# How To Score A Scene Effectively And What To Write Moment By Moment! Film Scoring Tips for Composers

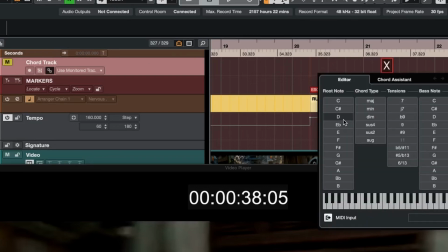716s
If you double click on it, and let's say my chord was a D minor 7 here, I can put that chord up there to remind myself of what chords that I'm going to.
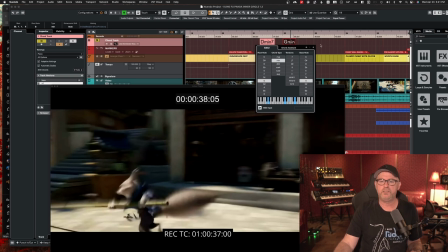731s
Because what happens when you get fixes, when they look at this and go, oh, can you change this?
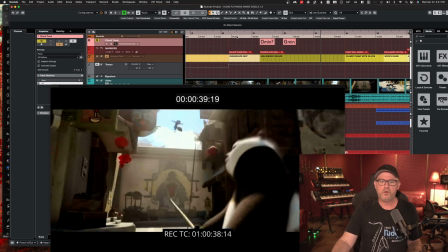737s
Can you change this? And you don't have a lot of time, you have to go back and remember what the chords were, right? And so these chord tracks can really help you. When you have to go back, like even in a movie, you know,
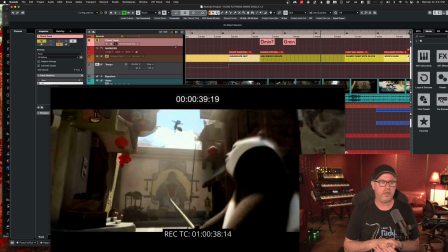756s
you could have an hour to hour and 20 of music. And so you can't remember what you wrote, you know, a month ago. These chord tracks, just putting the chord symbols up there, will go, okay, I don't have to relearn the music at this point.
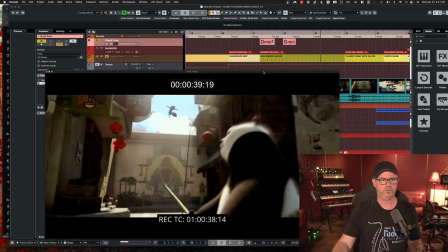772s
At least I can know the chordal values so I can make my changes for the director, okay?
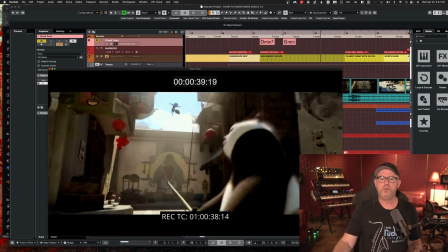779s
All right, so keep continuing on. We had this high energy escape, right?
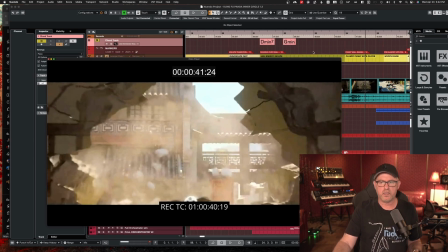788s
And the reason I did this horn rip, I wanted a clumsy sound, and register is really important.
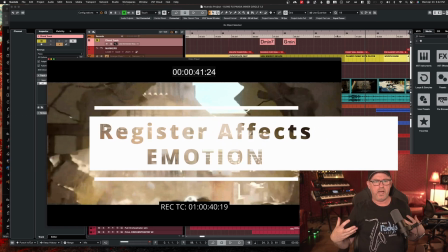795s
So like the low brass, Poe is kind of this chubby guy,
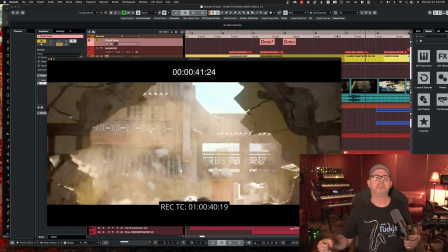800s
and so I wanted that French horn rip as opposed to a string rip or a flute rip.
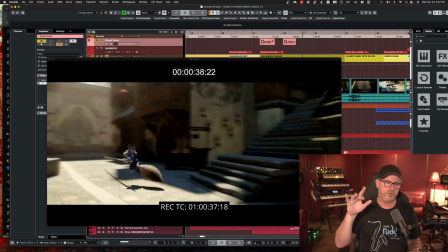806s
And notice before that, we also get the sense of the Fox's sound, which was the xylophone again.
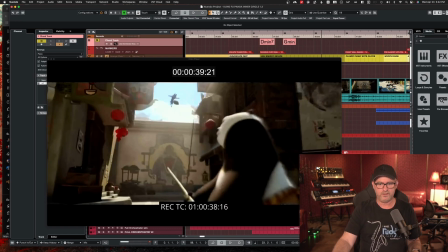818s
Also, harp glisses are really great transitions as well.
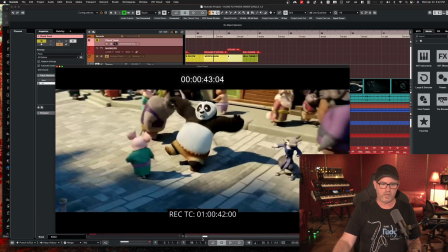827s
And then notice I wanted to address this clumsy moment.
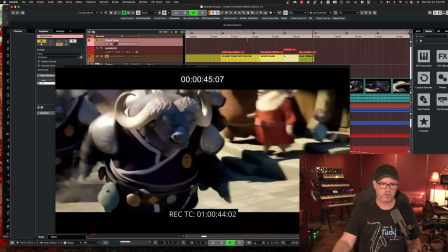834s
Let's go. Now we're back to the bull theme, right?
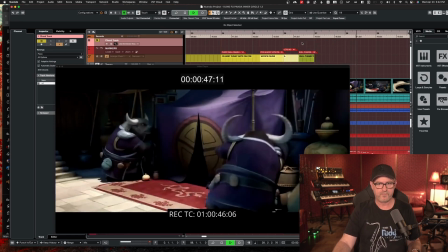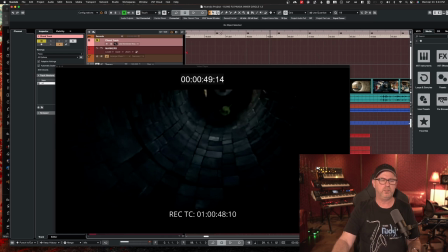845s
And notice we wrote into that transition. So we had a roll, and we had a rip.
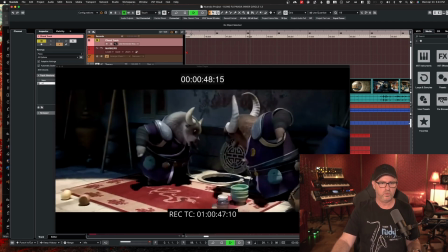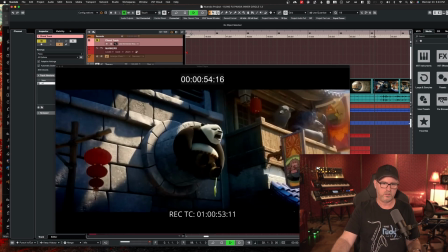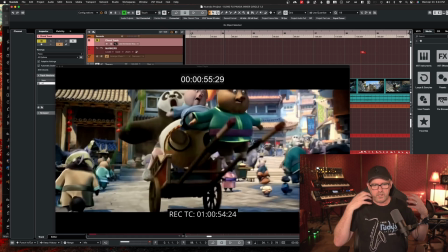865s
So we stopped, we used comedy,
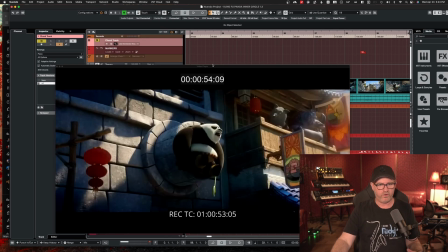869s
and this is where I stopped as far as our lesson here.
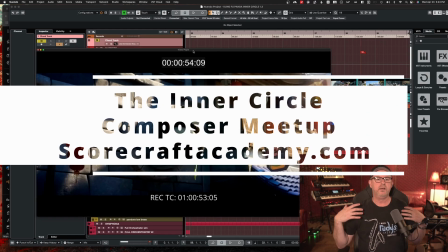875s
We have a program called the Inner Circle, which is a monthly composer meetup where we get a new scene.
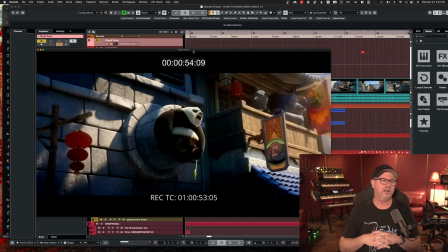882s
This was one of the scenes we did this month. We scored the Kung Fu Panda.
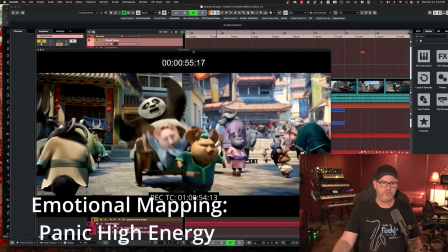889s
And so kind of figuring out what works from moment to moment.